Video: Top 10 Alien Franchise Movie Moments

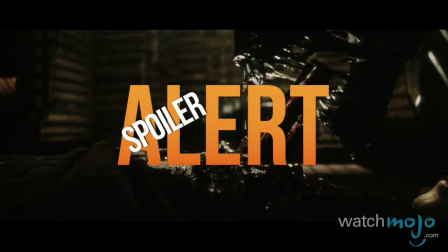(0:06) Let's rock!
These are the best scenes from this chest-bursting series.
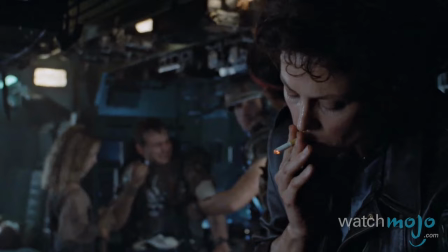(0:15)
Welcome to WatchMojo.com, and today we're counting down our picks for the Top 10 Alien Franchise Movie Moments.
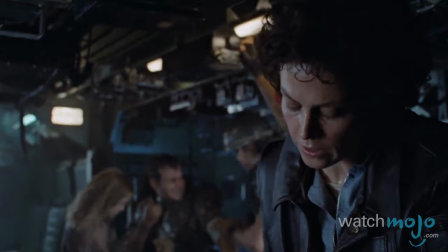(0:20) Let's just bug out and call it even, okay? What are we talking about this for? I say we take off and nuke the entire site from orbit.
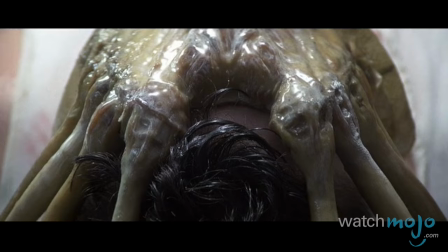(0:28)
With this list, we're looking at the most exciting or scariest scenes from the movie spanning the first Alien to Alien Resurrection.
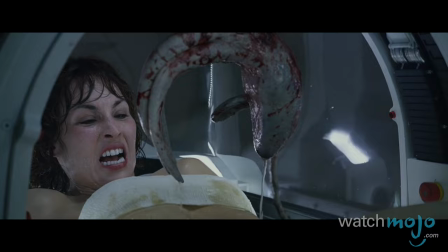(0:38)
As we're only looking at the main movies, we are excluding Prometheus and any of the vs. Predator movies.
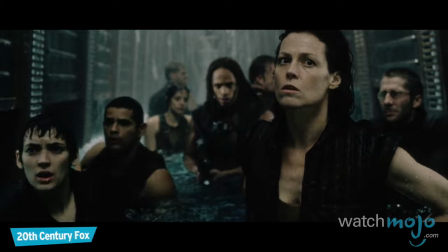(0:47)
Number 10, The Underwater Chase, Alien Resurrection.
We have to go through the kitchen, maybe 90 feet, to the freight elevator on the other side.
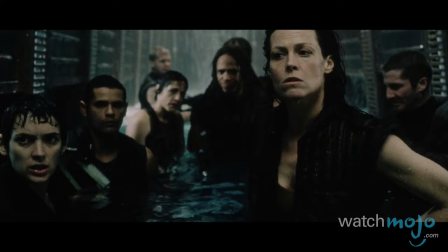(0:57)
While the aliens are already pretty terrifying when they're walking, they're somehow even scarier underwater, as this intense scene proves.
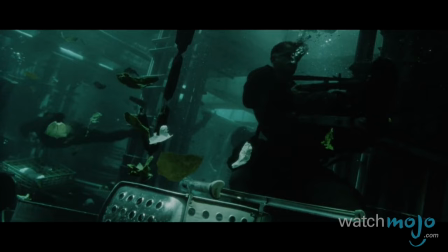(1:04) You ready to get wet, partner?
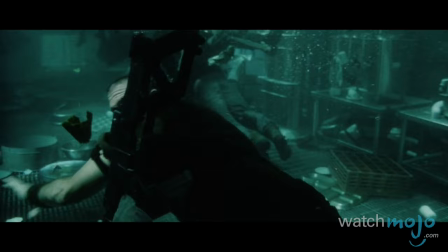(1:06)
During their escape, Ripley and crew discover the mess hall, their only route out, has been completely submerged in water and begin to swim across.
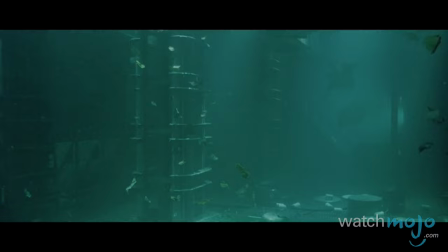(1:14)
Unfortunately, aliens follow in what is perhaps the movie's most famous and easily creepiest scene.
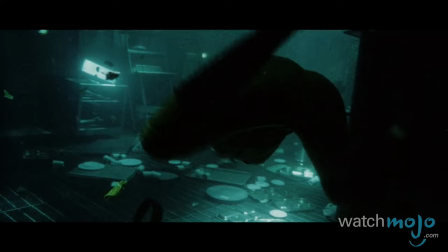(1:22)
The idea of swimming aliens is freaky enough,
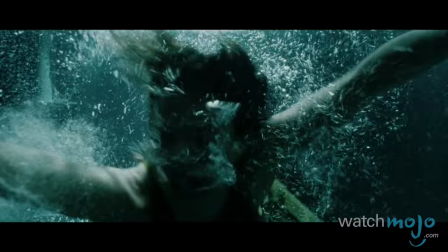(1:24)
but being in the position of having to hold your breath while being chased by incoming monsters is quite the harrowing situation indeed.
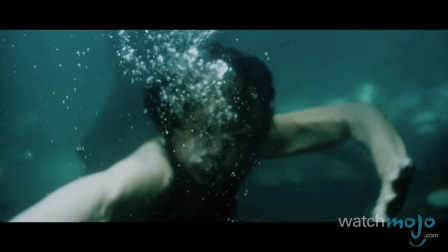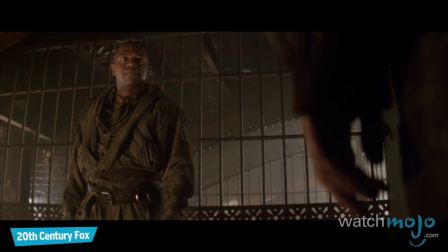(1:37)
Number 9, Ripley's Death, Alien 3.
I need you to help me.
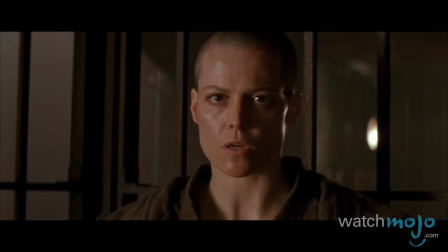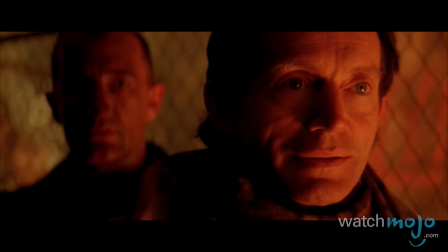(1:47)
In this shocking ending to the original trilogy, Ripley goes out in a blaze of glory, overly obvious Christ symbolism and awe.
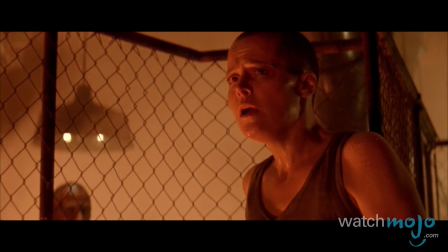(1:54) The company sent me here to show you a friendly face, to demonstrate how important you are to us.
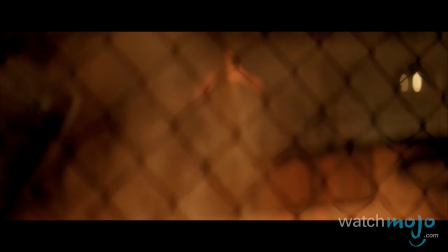(2:00)
When Ripley discovers that she has an alien growing inside of her, and that the company wants to study it, she sacrifices herself and falls into molten metal.
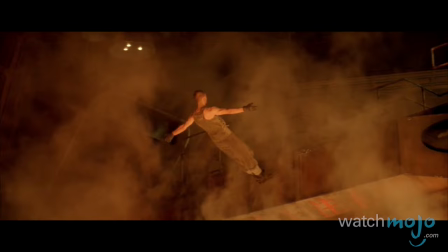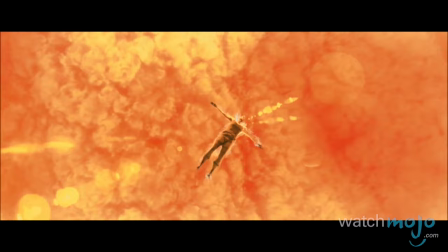(2:17)
The music during this scene is swelling, and complements the drama perfectly.
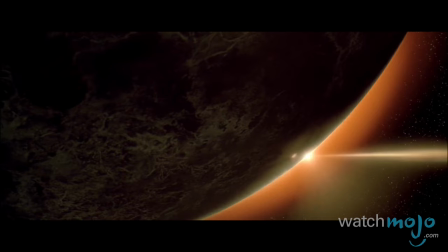(2:21)
The dark cinematography is also outstanding, and the content look on Ripley's face proves a fitting, noble end for the legendary heroine.
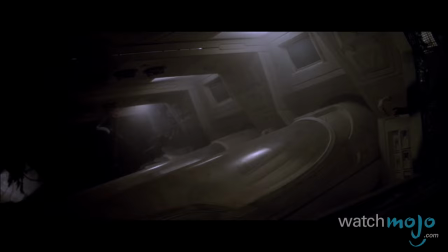(2:29)
At least, until the next movie.
This is Ripley, the last survivor of the next drama.
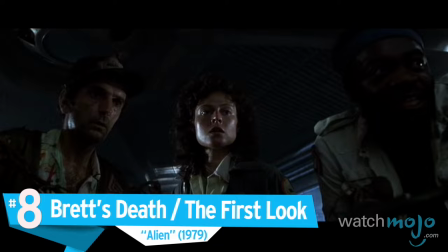(2:36) Signing off.
Number 8. Bret's Death, The First Look, Alien
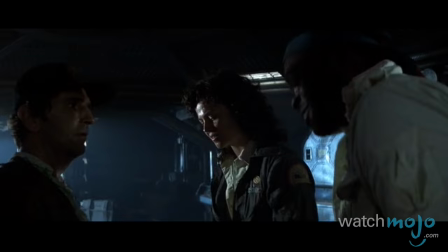(2:44) Wait, don't let him go! What the hell are you doing, man?
The scene that introduced the world to the grown alien creature, Brett's death is a true milestone in cinematic history.
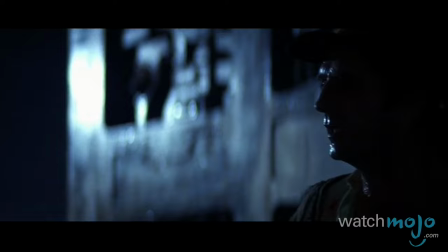(2:57)
After calling for Jonesy, the cat, Brett finds him hiding in a corner, but also discovers more than he bargained for.
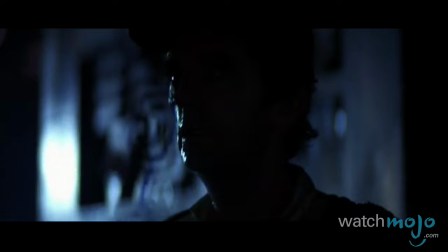(3:03)
The swiftness and quiet deliberation of the alien is terrifying as it drops down behind Brett,
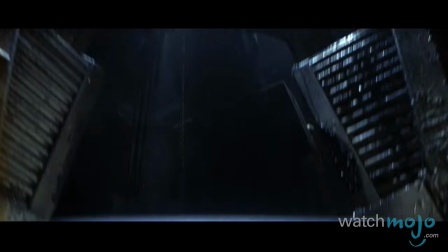(3:08)
and the snarling mouth is an unforgettable introduction to the monster that everyone fears.
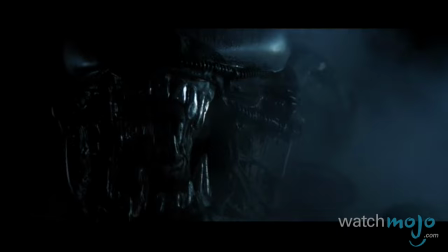(3:17)
The sound effects, cinematography, and lack of detail regarding the alien all combine to create a scary scene that plays with everyone's imaginations.
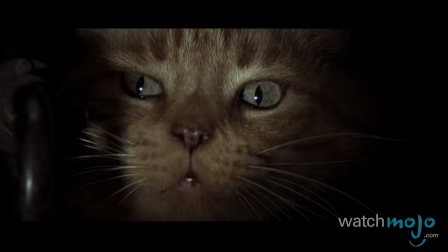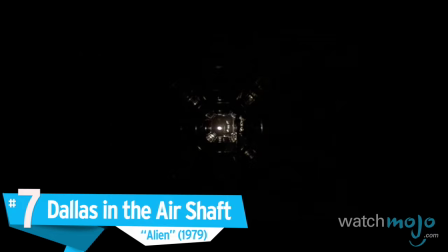(3:33)
Number 7, Dallas in the Air Shaft, Alien.
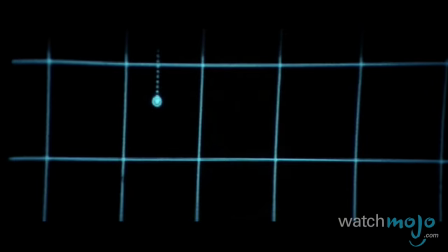(3:39)
Playing on many different types of fears all at once, This scene is classic due to it's sheer intensity.
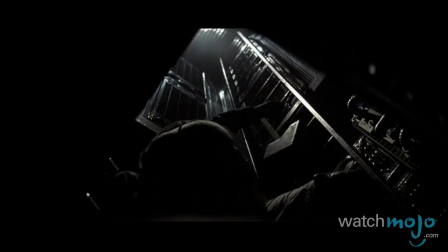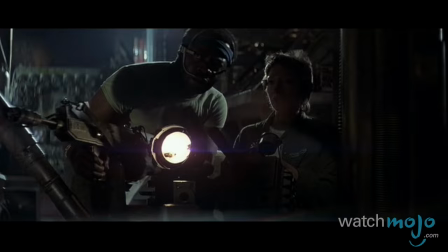(3:49)
After Dallas volunteers to go into the air shaft, Lambert watches him on a motion tracker, only to realize that the alien is in there with him.
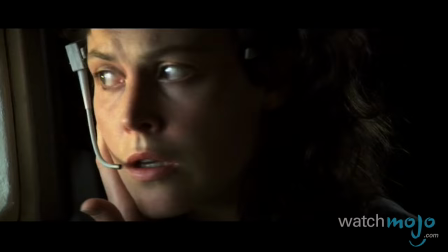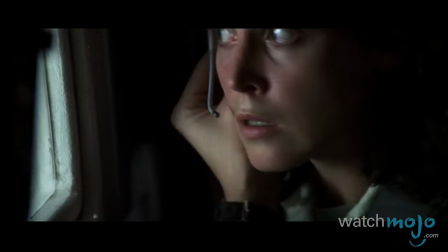(4:03)
The air shaft itself is a tight space and pitch black, which plays on the viewer's claustrophobia and fear of the dark.
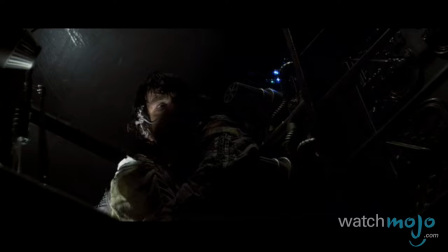(4:09)
The dread of knowing the alien is stalking Dallas is increased by Veronica Cartwright's amazingly desperate performance.
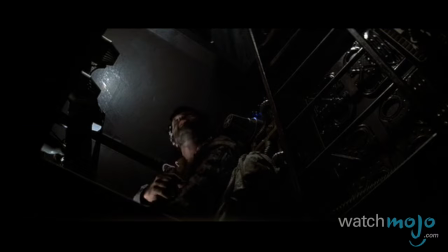(4:15) Oh, God, it's moving right towards you.
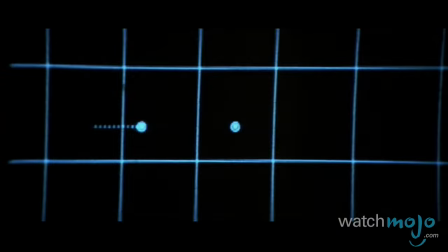And, of course, it's capped off by one terrifying jump scare that gets us every time.
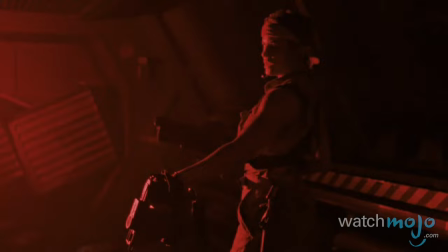(4:32)
Number 6.
Oh, there they are.
Aliens.
It's inside the complex.
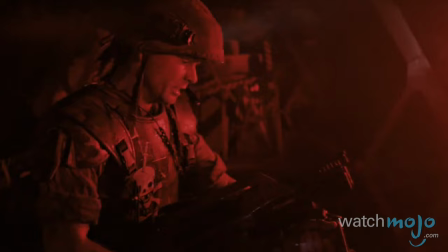(4:38) Oh, you're just reading me. No, no, it ain't you.
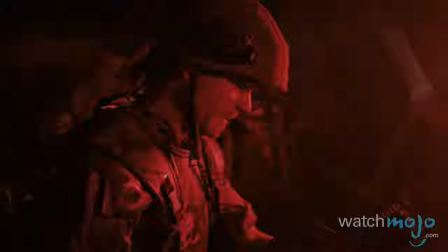(4:43)
No other moment in this movie blends action and horror so perfectly.
They're in here.
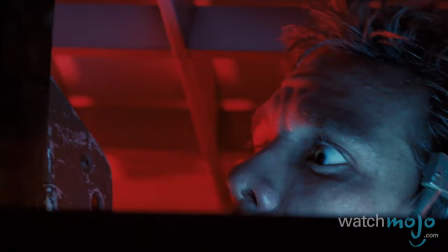(4:49)
After seeing motion on the tracker, Ripley and her group await the onslaught of aliens, until Hicks opens the ceiling and discovers a swarm about to attack.
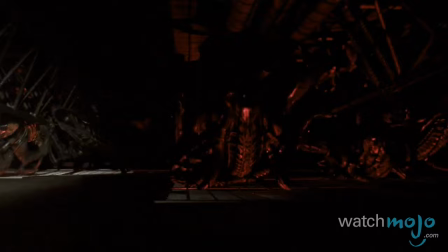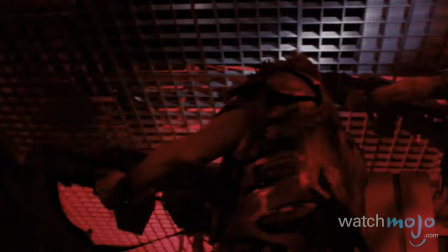(5:05)
The wait for the creatures is unbearably tense, and the scare of seeing the mass of aliens will make anyone shiver.
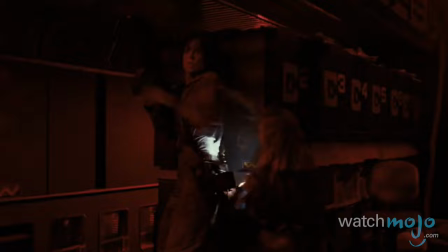(5:12)
The gunfight that follows is loud, explosive, and a lot of fun to watch.
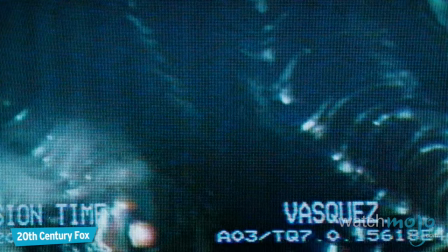(5:23)
5. First encounter with the aliens? Aliens.
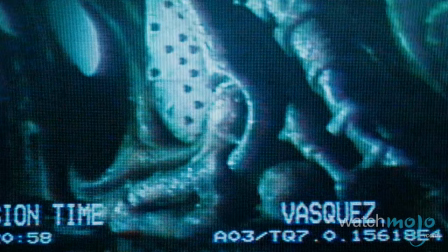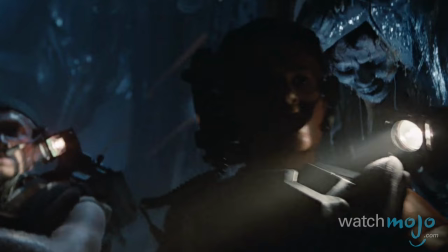(5:31)
This scene let audiences know that the movie wasn't pulling any punches, and that it would place an emphasis on action as well as horror.
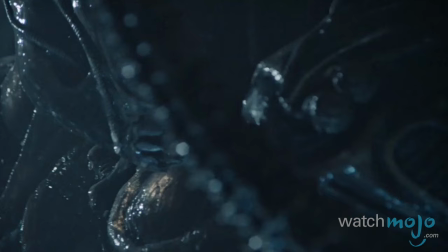(5:41)
When the marines discover the alien hive, viewers are treated to a terrifically terrifying scene when aliens suddenly drop from above and pick off the crew.
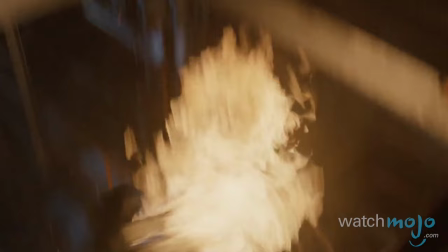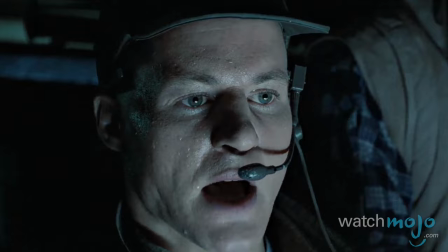(5:53)
James Cameron made a great decision not to show the actual combat, but instead,
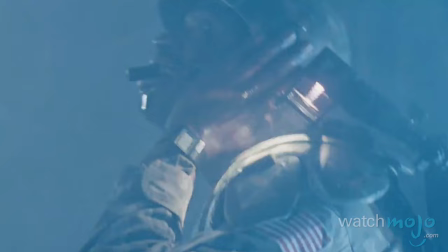(5:57)
let our imaginations take over, allowing us to fill in the blanks amid the constant yelling and chaotic camera work. And really, what's scarier than that?
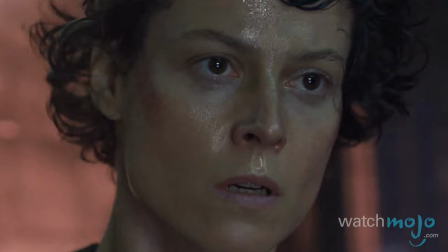(6:07)
Number 4. Discovering the Alien Queen, Aliens.
14 minutes to reach minimum safe distance.
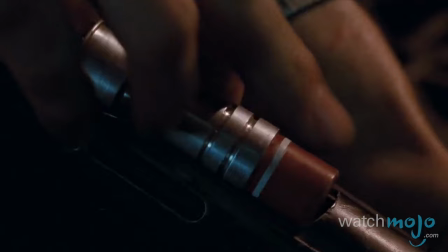(6:17)
This scene is one of James Cameron's finest, remaining exciting and visceral to this day.
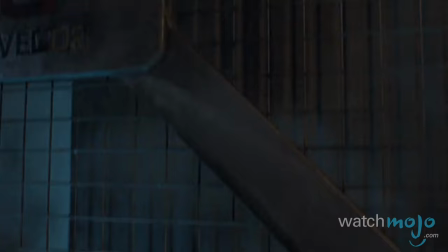(6:21)
When Ripley decides to rescue Newt, she rides the elevator down into the Alien Queen's lair.
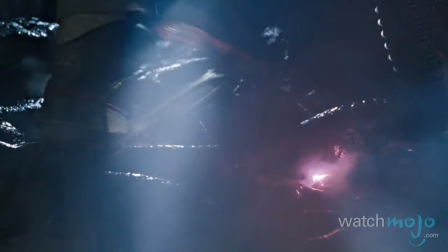(6:31)
The audience is treated to a masterclass in suspense as she looks around in fear, alarms blaring all around her.
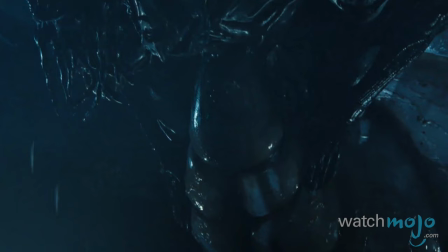(6:41)
The Queen itself still looks fantastic 30 years later due to the power of practical effects.
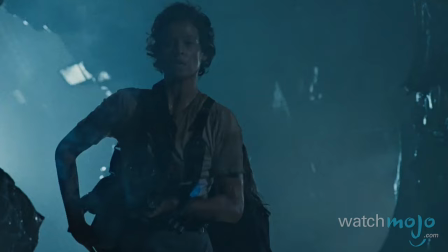(6:47)
And Ripley burning the eggs is an unforgettable moment in the Alien canon. It's got horror, action, and fantastic visual work all in one.
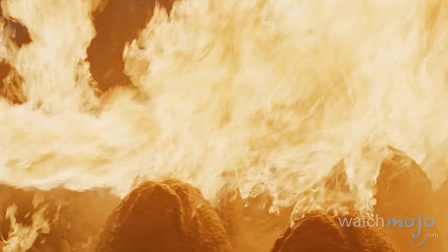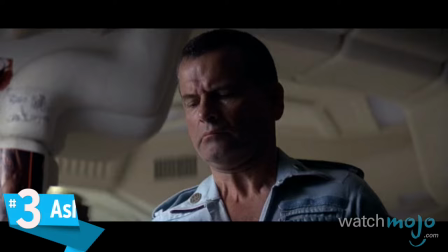(7:00)
Number 3. Ash is an Android. Alien.
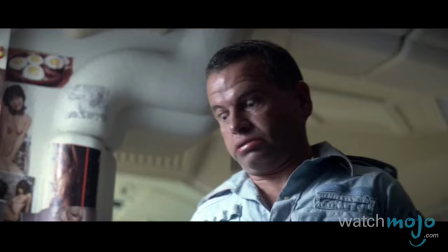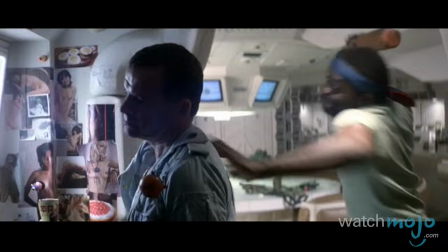(7:08)
While Ian Holm portrayed the robotic Ash perfectly with his deadpan expressions and humorless personality,
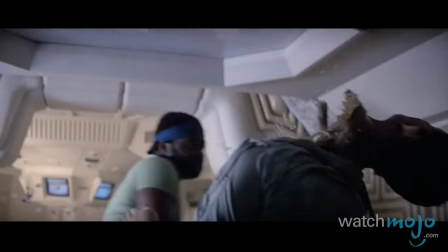(7:13)
it's still a surprise when Parker knocks his head off and we discover that he is an android.
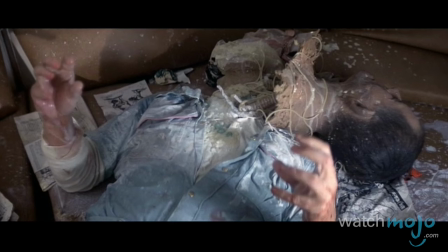(7:21)
While his spastic freakout is certainly an indication that something isn't right, the reveal is an iconic moment that no one saw coming.
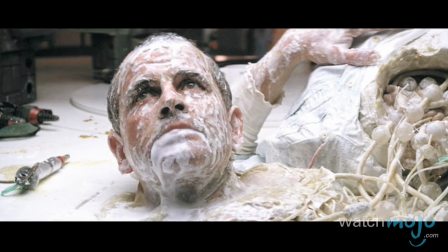(7:28) It's a robot! Ash is a goddamn robot!
The scene afterwards with his talking head is fantastically created with milk and pasta,
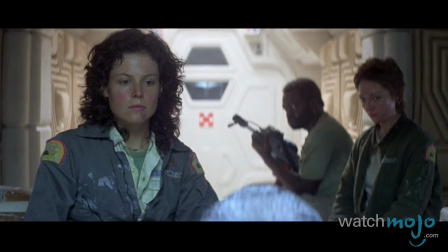(7:37)
and it still looks disgusting today, highlighting the true mastery of the effects team.
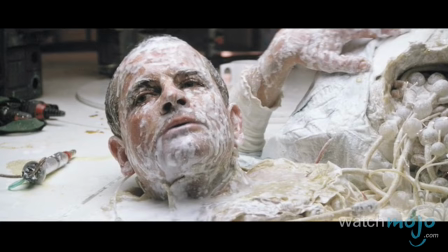(7:42) What was your special order? You read it. I thought it was clear.
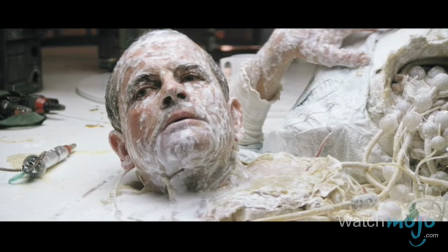(7:47) What was it? Bring back life form. Priority one.
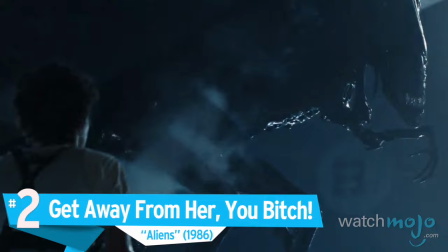(7:53)
2. Get away from her, you bitch! Aliens.
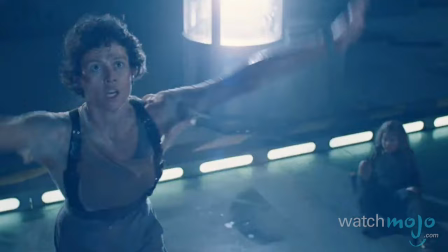(8:01)
One of the most quoted lines from any of the Alien movies.
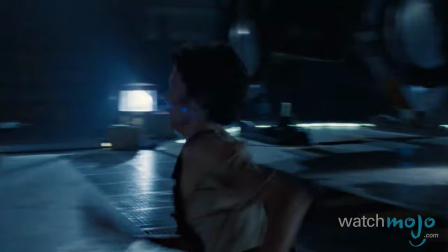(8:04)
This scene ended the second film with a terrific action sequence, and showed Ripley's bravery and motherly instincts in full focus.
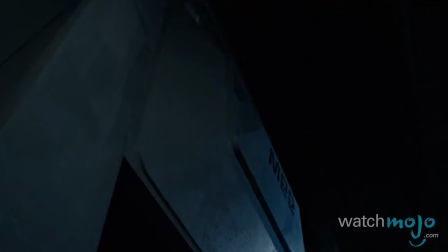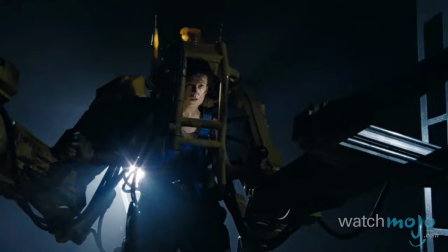(8:17)
After the Alien rips Bishop in half and is about to kill Newt, Ripley walks out in a full mech suit and utters the famous line.